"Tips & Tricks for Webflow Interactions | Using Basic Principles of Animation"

Next, we have Secondary Action. secondary action describes gestures that support the main action to add more character to the character animation now having that in mind how does this translate to user interfaces and to ui components now
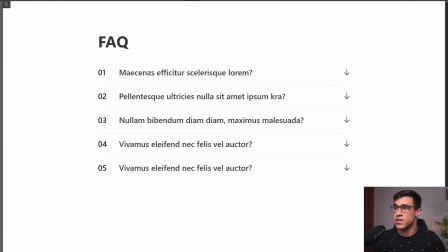[16:10]
here we have this simple faq and we can see that if we click on this item this is expanding however we're also having secondary action here for example we can see that this This arrow here is turning as well,
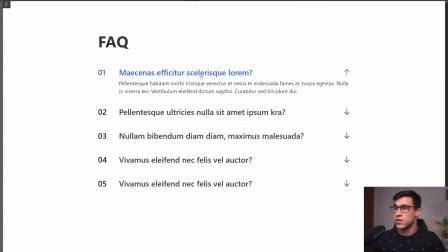[16:25]
and also the color is being changed to blue. So this is a great example of secondary action in UI. Essentially, all micro-interactions are secondary actions. And our last and most important principle is timing. This principle states that the personality and nature of an animation are greatly affected by the number of frames inserted between each main action. this refers to the number of frames that are drawn between each main action. For example, the closer we have the frames to each other, the slower and smoother the animation will appear to be. Let's just imagine for a second that a hand is coming from outside the screen and it's slowly hitting my head and moving forward. If the hand is moving slow, it will seem like the hand is trying to adjust my hair. On the other hand, if the hand moves really, really fast and our head bounces, it will feel like we just got hit by a hand. Now, in interface design, we don't really work with frames like in traditional animation, but we can still use timing to make our interactions look and feel much smoother. Timing is perhaps the most important of all of these principles.
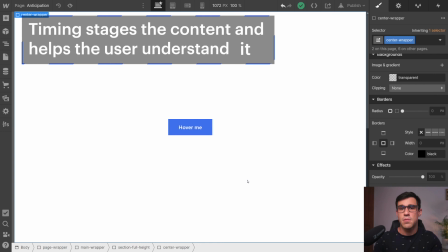[17:43]
Timing not only helps us stage the content, but it also helps the user understand what's going on. For example,
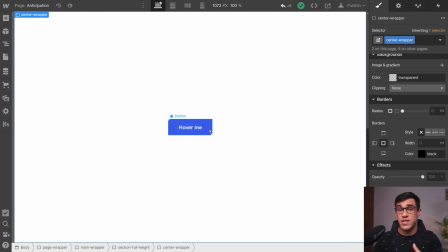[17:50]
if we apply a hover animation to a button and this hover animation is taking a second or two, the user might not even notice that the button is clickable.
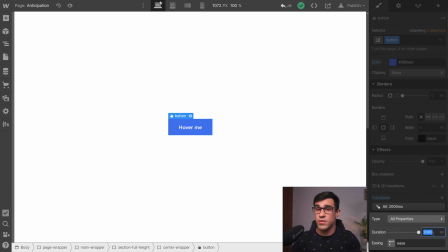[18:00]
If we reduce the transition to 300 milliseconds or below, the user will know exactly what's going on. Usually, most interface animations like hover states and feedbacks lie anywhere between 200 and 400 milliseconds. On the other hand, some more complex animations and transitions can take up to 600 milliseconds or more. Note that this does not apply to animations that happen while we're scrolling in view. The length of the animation or the interaction really boils down to the experience that you're trying to create for your audience. Now, what should you do if you feel like your timing is off and you just don't know how to fix it? If that's the case, you can always check how others resolve the same issues.
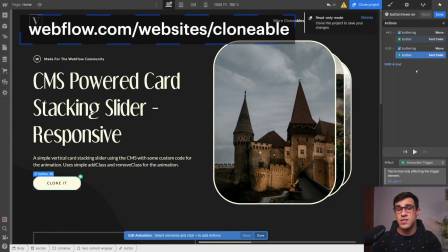[18:47]
Some great places to check for UI animation references are first the Webflow showcase page and existing design systems.
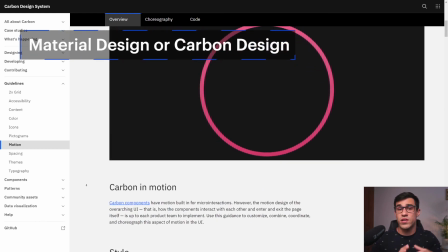[18:55]
You can check out material design and carbon where you can find formulated specifications for each transition.
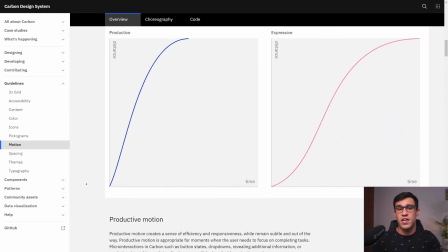[19:03]
Also, if you are a good observer,
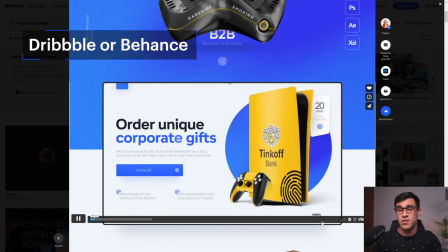[19:05]
you can also look for references on pages like dribble and behands and so on now that we covered all of these incredibly useful principles it's important to note one thing don't try to apply all of these principles on each and every interaction that you're building instead think of these principles as secret spices whenever you see that applying one or two of these principles would make the interaction look really delicious then use some of your secret spice if you enjoy this type of content then hit that subscribe button so that we can notify you when we release a new video thank you so much for watching and see you next time